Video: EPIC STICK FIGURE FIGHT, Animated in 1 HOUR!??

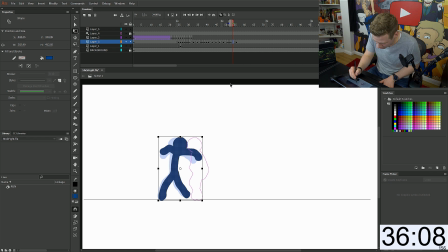(8:17)
I feel like that's a bit snappy. I feel like he needs to just sort of rock on the spot just a little bit more. Maybe rotate just slightly. There we go. And I'll add it in between in here just so it's not so sudden. So I'll find these 2 frames. There you go. So you can see there's quite a big movement there. So I'm just gonna draw in between. That's why they call them in-betweens, because they're in between. All right, how's this look? I mean, that looks pretty good.
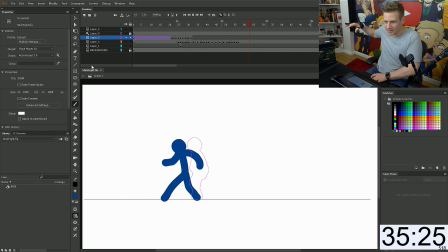(8:41)
You got a tackle, boom. He stands up, he's ready, and I'm gonna have him slowly step back. I'm gonna do this properly. I'm gonna take a few slightly bigger steps as far as the distance between frames, and then I'm gonna add in-betweens.
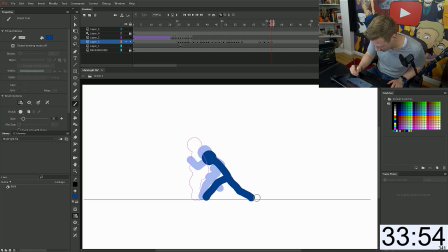(8:54)
I'm gonna make this look really smooth. He's getting a really wide combat stance here. Look at him. Wait, where is that? Why do I keep undoing? I don't want to do that. There we go. All right, let's watch this. I mean, that looks pretty good. It's pretty smooth motion, and now I can smooth out the end. I'll ease it in and ease it out.
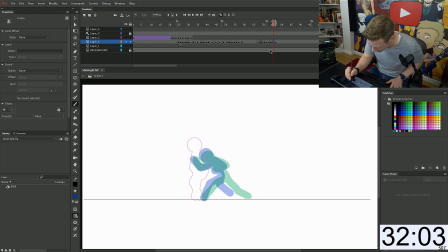(9:10)
So I'm just gonna add another frame between the start frames and the end frames, and that's gonna give us a nice little motion there. I know you're wanting to watch me animate a stick fight, but I'm making a really smooth step backwards, which is almost as good. I'm getting distracted. That's so unlike me. And I'm gonna split the start and end frames up just by 2.
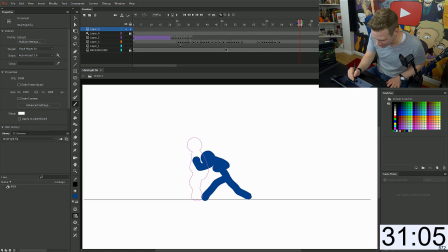(9:33)
Boom, there we go, look at that, that's a good step back! Ha! And now I'm going to copy my first run cycle, and we're just gonna recycle a bit.
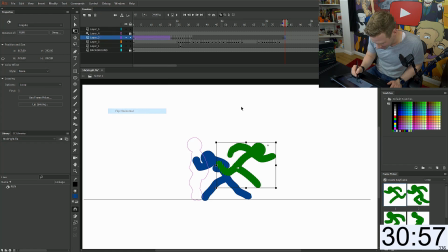(9:42)
Recycle the run cycle, transform, flip horizontal, there we go. Just bring him over here. This green guy, he's just got 1 attack mode. But this time, This time our blue friend is ready. Oh boy, is he ready. You think he's gonna tackle him, but our green fella here is just gonna jump straight over.
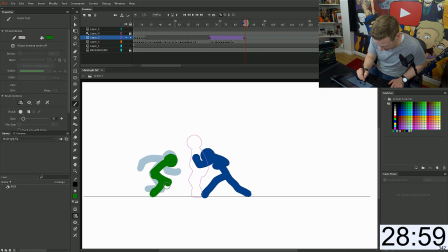(9:58)
Oh, blue dude, you think I'm gonna tackle ya? Well, I don't use the same trick twice, because I'm a sneaky ninja stick. Now, I know his body looks very stretched, but that's intentional. That's because in animation, there's this thing in the 12 principles of animation called squash and stretch.
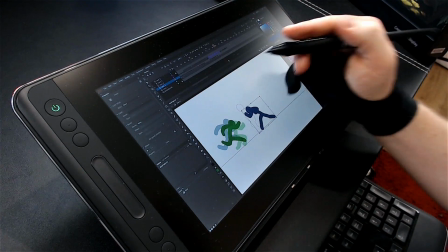(10:13)
So I'm actually being particularly fancy now. I'm going to step back into the blue guy's layer and I'm going to have him swing back, ready to punch. Little frame back, little rotate back. And now we're going to do something called an animation smear, which means in just the space of a couple of frames,
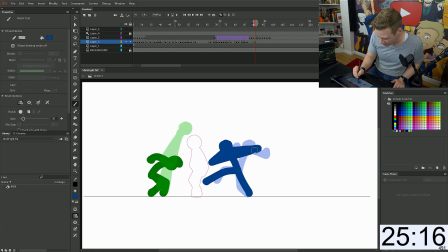(10:29)
we're going to have his arm, instead of just drawing each frame of the arm, I'm just drawing this whole huge blur of where the arm will be. Green guy's like, ha, noob. This blue guy's not having much luck today. All right, let's put the ball in blue fella's court for a second. He lunges forward, misses.
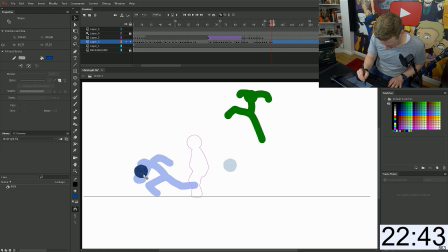(10:46)
That's okay because he's gonna crouch down onto this front knee and get some really good spring back for a nice backwards kick. I really can't help but add this sound effects as I do this. It's just part of the fun. It's sort of like when you draw an angry face and your face is like, you're drawing like a happy face and you're like, hashtag illustrators know this. Hashtag Adam.
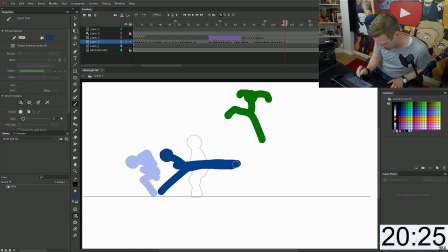(11:13)
Hashtag something relatable. Boom! He's gonna have the massive leg smear come out here.
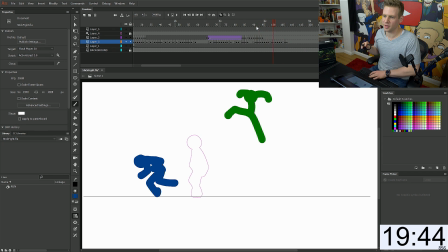(11:19)
I mean, that's pretty cool. Boom! I think that's a good motion. I feel like the legs should be longer and straighter though. Like a kung fu master.
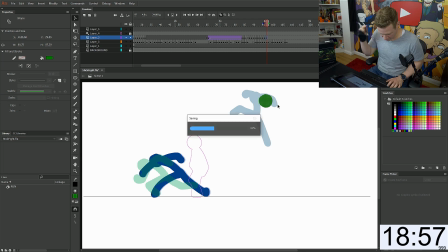(11:26)
So now we gotta get to the collision point and I'm gonna animate my green friend and I'm gonna have him land and then pounce ready to attack and he'll cop it right in the, wherever the limbs match up. But right there. Aggressively and painfully. Oh, we could do the Karate Kid thing with, oh yeah.
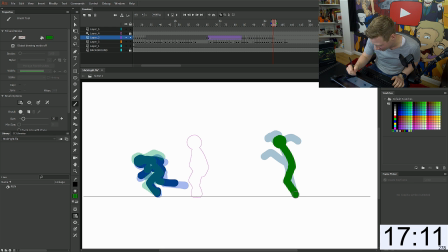(11:45)
All right, he's like, it's the mantis thing or whatever it is. Yeah, he's got the one leg up and he's gonna crouch. I feel like it should be faster. I changed my mind. I'm scrapping the Karate Kid reference. He's gonna just go into a mega pounce because it's gotta work with the timing of the blue dude's strike. All right, he's gonna jump forward now. Actually, I might go for another tackle because this guy has no imagination. It's definitely not the animator who has no imagination. Well, this is gonna be good.
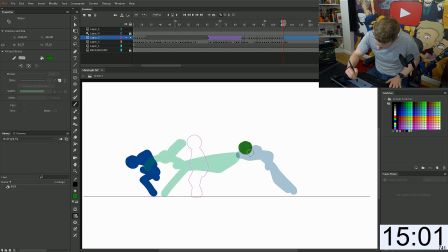(12:12)
This is gonna be good because we got his legs.
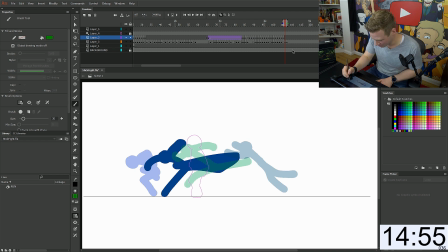(12:16)
He's flying out. He's going for another tackle, and this is boom! Awesome point of contact here. That's what we want. Snap right on the top of the neck. Now I want this to loop.